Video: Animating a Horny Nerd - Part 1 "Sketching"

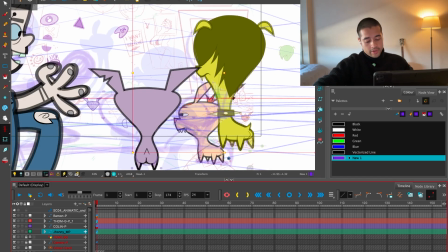740s
And this and Tom will be overlapping, so I have to be very careful in the way that I place these two characters. Let me make Tom coming towards camera. Awesome.
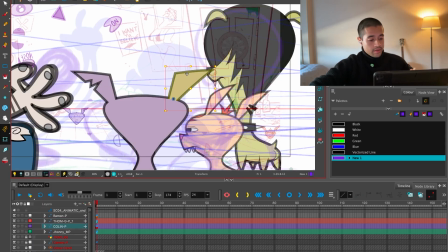756s
So yeah, let's see, for example, this ear here is bothering me here with the silhouette of this other dog. So I can make those changes here.
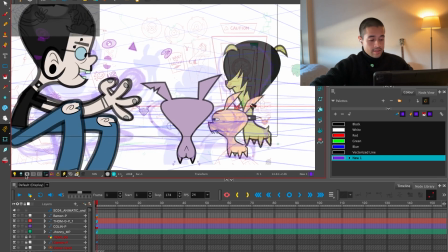768s
There you go. But here I'm creating this arc, this circle between these characters.
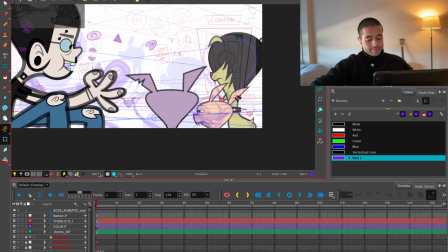775s
And you know what? I want the 3/4 back view of this dude too, because I want to show the face.
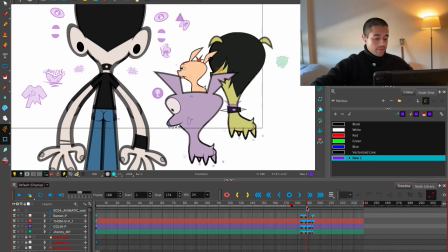784s
Even though I already showed it before in the first scene, I want to show it too.
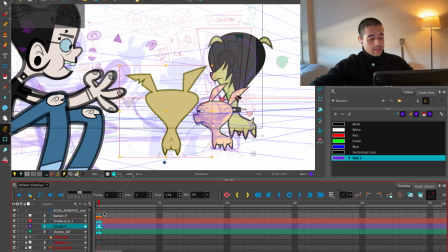789s
Because these characters are having fun looking at that thing that the owner is doing.
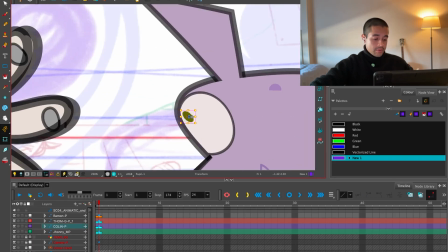798s
So they are having a good time, and I want to show how this dude is also part of that thing.
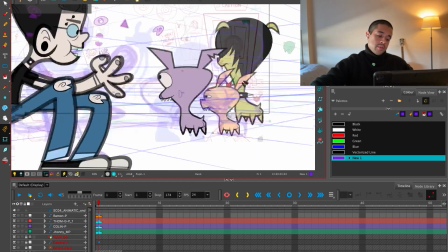803s
So animation also have to do with the intention of the scene and what I want to show here.
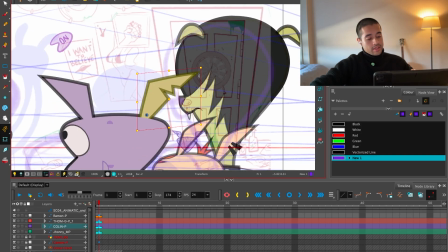809s
Now, it bothers me that this ear is overlapping this dude here? Not that much.
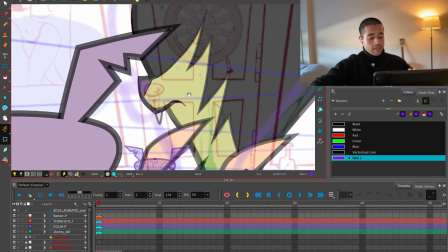814s
It's creating a good silhouette here, and I can still play around with the facial
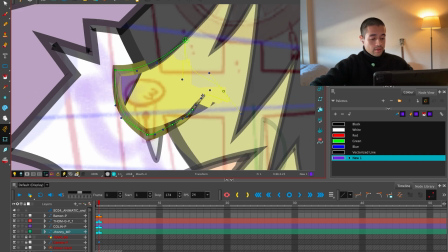821s
features here of the character, and it's not hiding this, so it's totally doable.
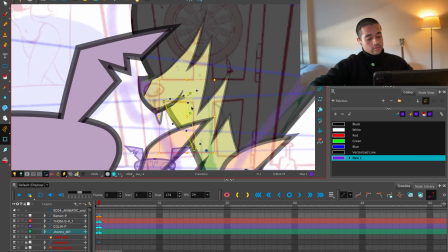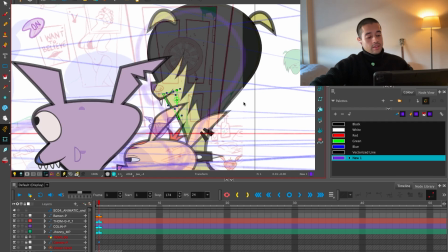834s
Well, I will eventually pose the mouth of this dude. Let's leave something like this for now.
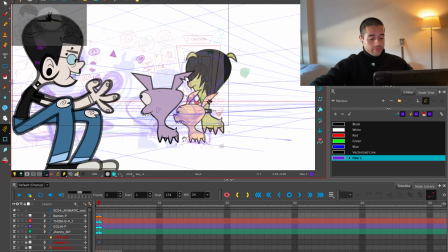844s
And I will eventually move and modify all of these characters to make them look happy.
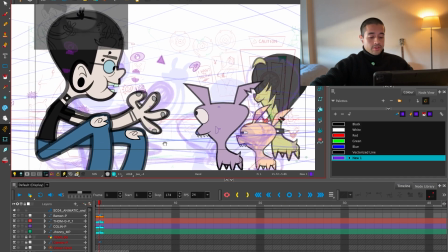851s
Awesome.
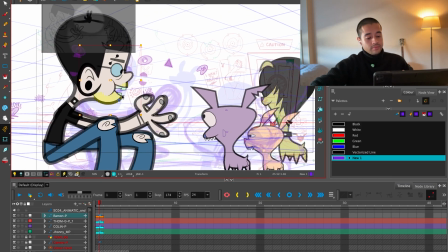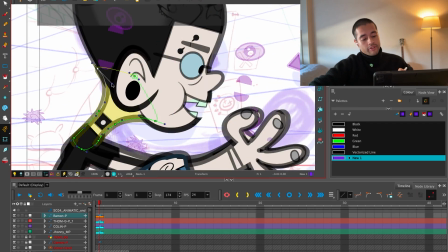856s
There you go. Now, I have a base blocking of all my characters.
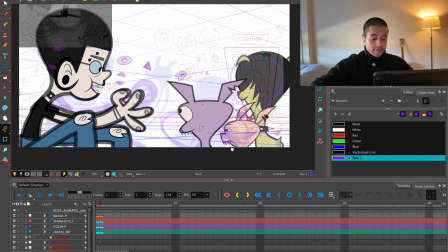864s
Looks very nice, looks very cute.
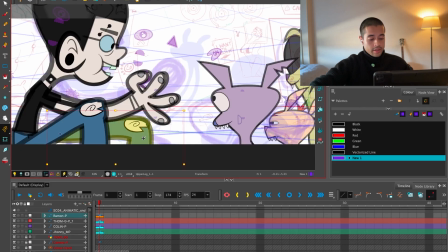868s
I want this leg to move down more.
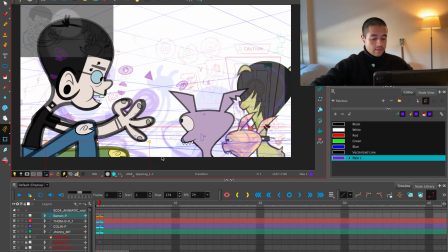874s
Now I'm also thinking this knee will face towards us.
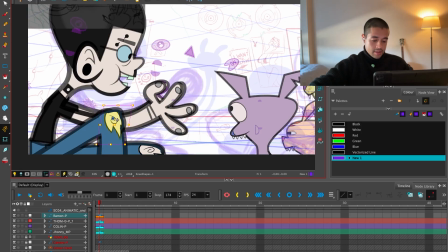881s
You'll see, we'll have a good time when I start drawing this character. That's my favorite part, when I start designing the poses.
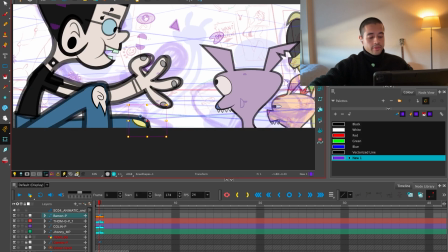889s
This knee will be almost like that also. Yeah, it's going to work really well.
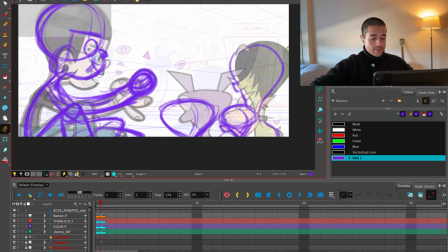900s
Awesome. Where did I draw this rough pass? So from this rough pass, help me to move and place my characters around.
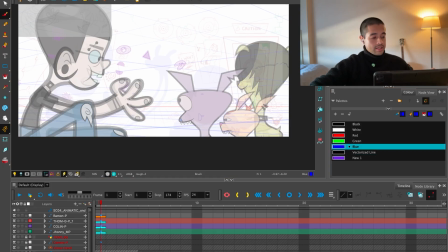906s
And now that I move and place my characters around, now I can design on top of this. Let's start with this.
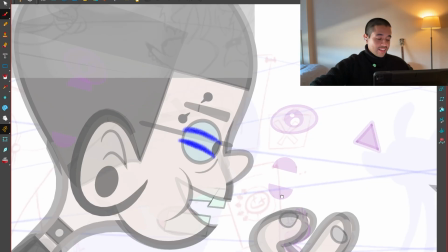914s
No, this will be like this. It's like like that.
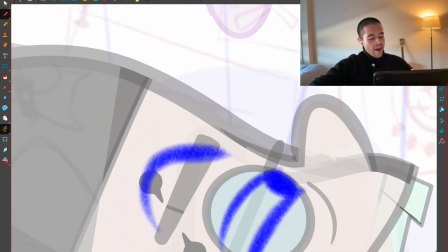923s
And the eyebrows will go like this. And the piercings will go like this.
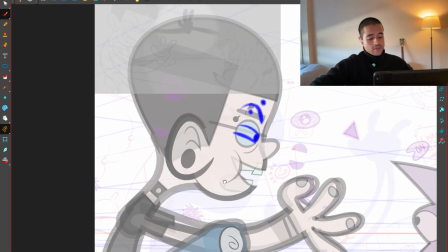930s
This part is all good, so I'm drawing on top of the things that I want to change only. So here, I want to one line this properly.
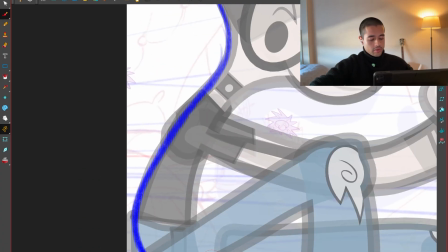938s
Maybe show the butt there.
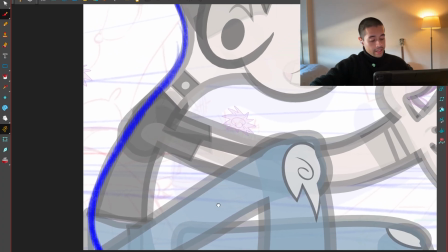940s
Here, this part of the leg, I want to show this line here. So the line ends around here. I want to show that line. The knee will come around here like this.
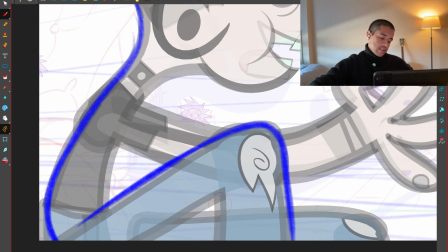956s
And we'll taper towards this side. And this comes like that.
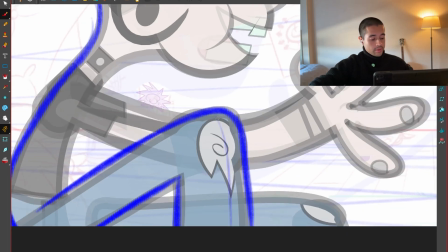963s
Now I'm aware of these volumes, and around those volumes I'm going to place this shape, which is almost there.
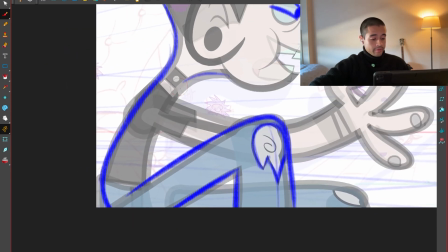971s
Awesome. Now this shape here, from the neck all the way to the belly, all the way here,
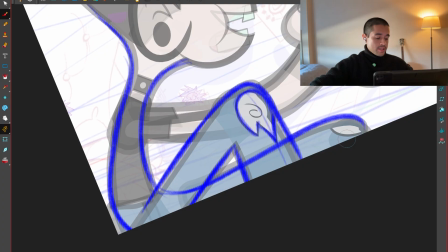977s
I want to create this S shape here at the knee. S shape. So I continue the rhythm from here to here.
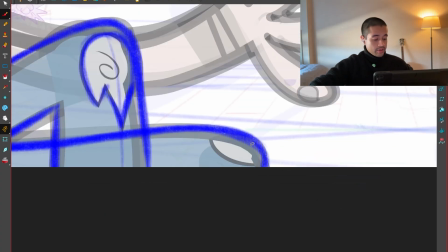985s
In that way, by connecting the pose, by making the pose feel connected, I avoid this animation to look cut out.
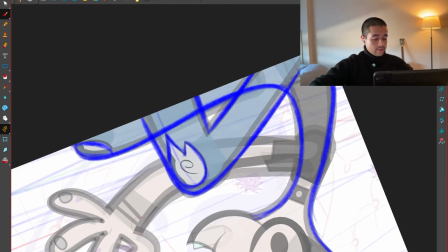992s
Even though it's a cut out animation style, by connecting the pose,
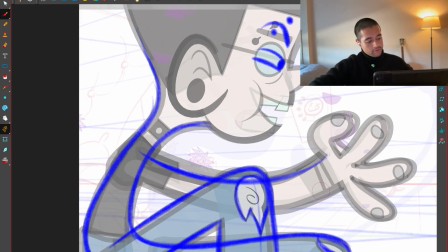1000s
finding the flow of the, by connecting the pose, by finding the flow of the character, of the design, I'm able to
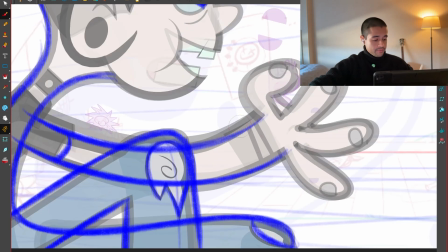1009s
make this character look in 3D and not cut out.
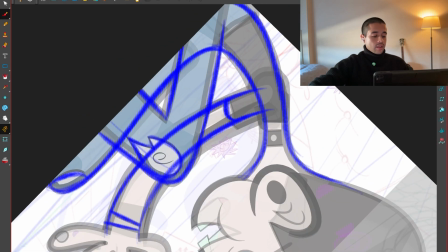1013s
This shape could go around that way, and this arm could also create another line parallel this way.
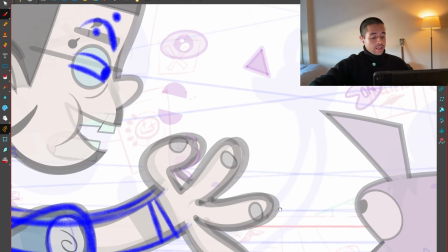1021s
And now for this,
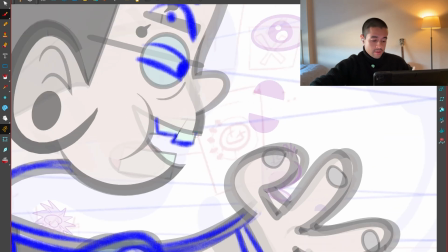1026s
actually here I can show this shape on the teeth. So I'm leaving this empty space, negative space here, which is going to just make my design better.
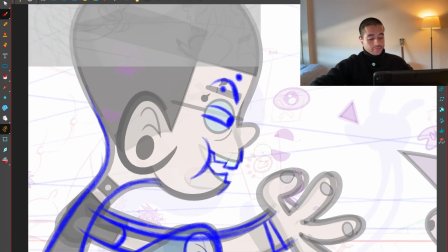1041s
Awesome. This line here, the hair connects here.
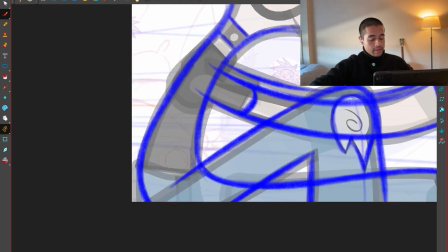1046s
This is okay. This line could easily just go around like this.
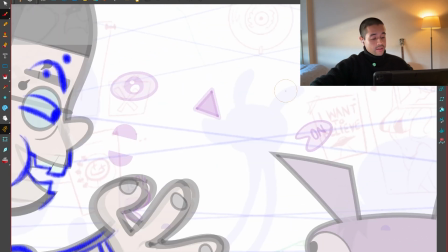1051s
No worries about that. And how can I create this shape with the fingers? I don't know. Let's see.
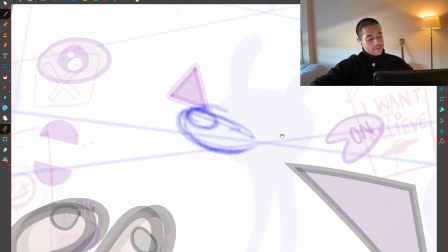1057s
This finger, this is the index finger that comes like this. Comes like this.
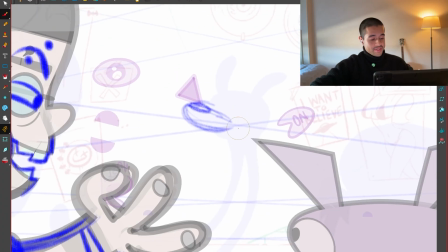1064s
We have this. Well, this would have three fingers only. So we have the thumb that comes here around.
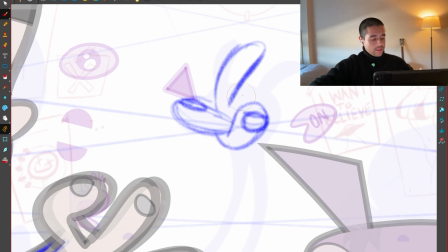1073s
And we have the index and the other finger here, and we have one finger around here.
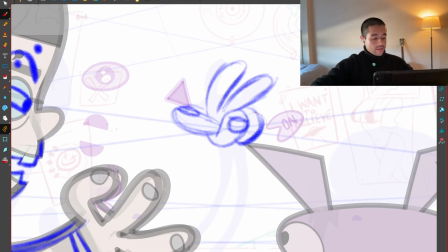1083s
And now here on the other side,
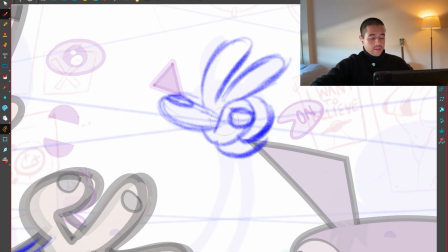1087s
okay, the other thumb can go around this, and these other fingers could be behind here. Yeah, this thumb is going away, something like this. We're having this hand coming this way.
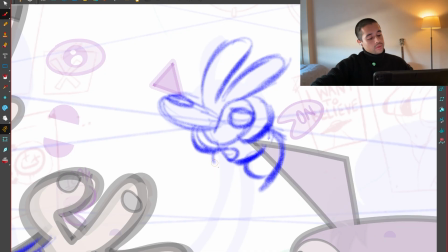1107s
Actually, the thumb line ends here. We're having the hand doing something like this, and this other hand doing something like this. We're seeing the other nail there. Amazing. And we can just put another shape here to represent the other fingers.
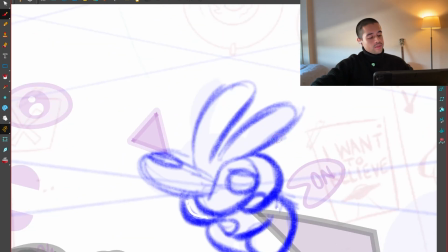1122s
Awesome. And I'm trying to design everything, not just drawing randomly stuff, but designing.
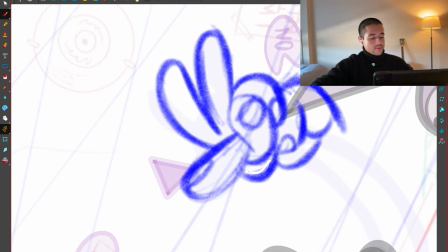1130s
And there you go. I designed these two shapes of the character.
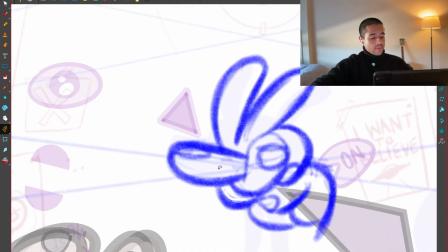1138s
Now I remember I have to copy and paste the animation that I did on the previous scene on this scene, so everything makes sense.
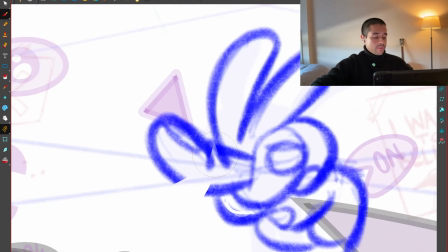1149s
So that thing that I copy and pasted on top of is the shadow that the layout artist drew on top, just to have as a reference.
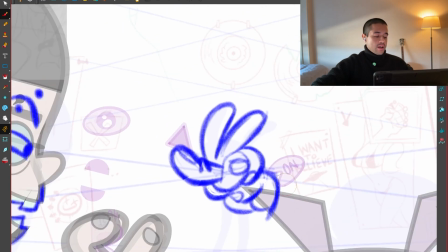1157s
But this is something closer that I'll have for this character.
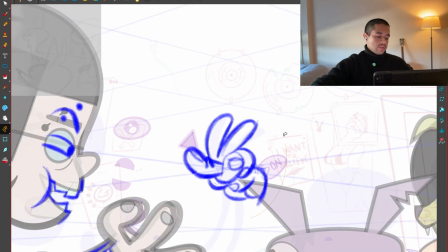1164s
There you go, something like that. I can take all of that and move it up.
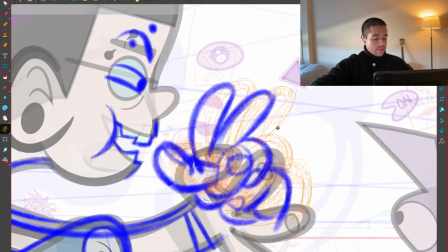1169s
And then if I move this here, first I need to make this bigger.
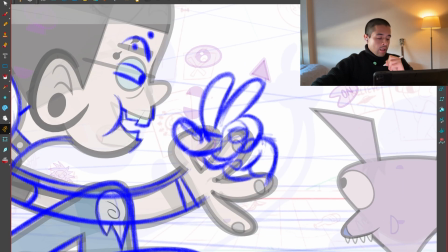Does this make sense?
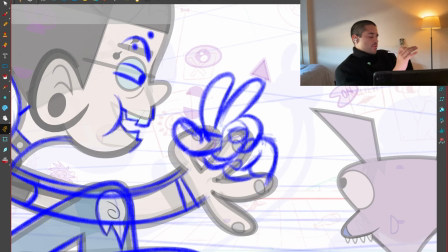1189s
I'm trying to figure out if this dude is here And it's doing this towards the camera. No, it's doing this towards the camera. So yeah, this will be something like this, and this will be something like that. Yeah, it makes sense. Actually, these two fingers
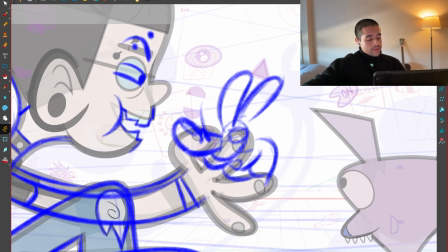1208s
comes here, and this finger connects here with the thumb. So always the best way to verify this thing is actually posing yourself, and the other thumb is there. Amazing.
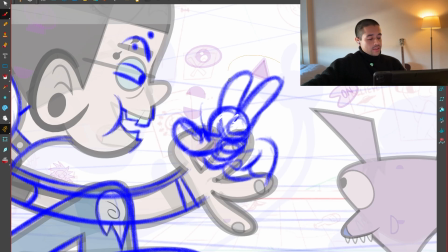1226s
And these fingers comes like this, maybe more like here.
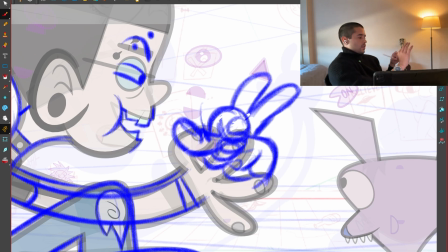1232s
So it's doing this.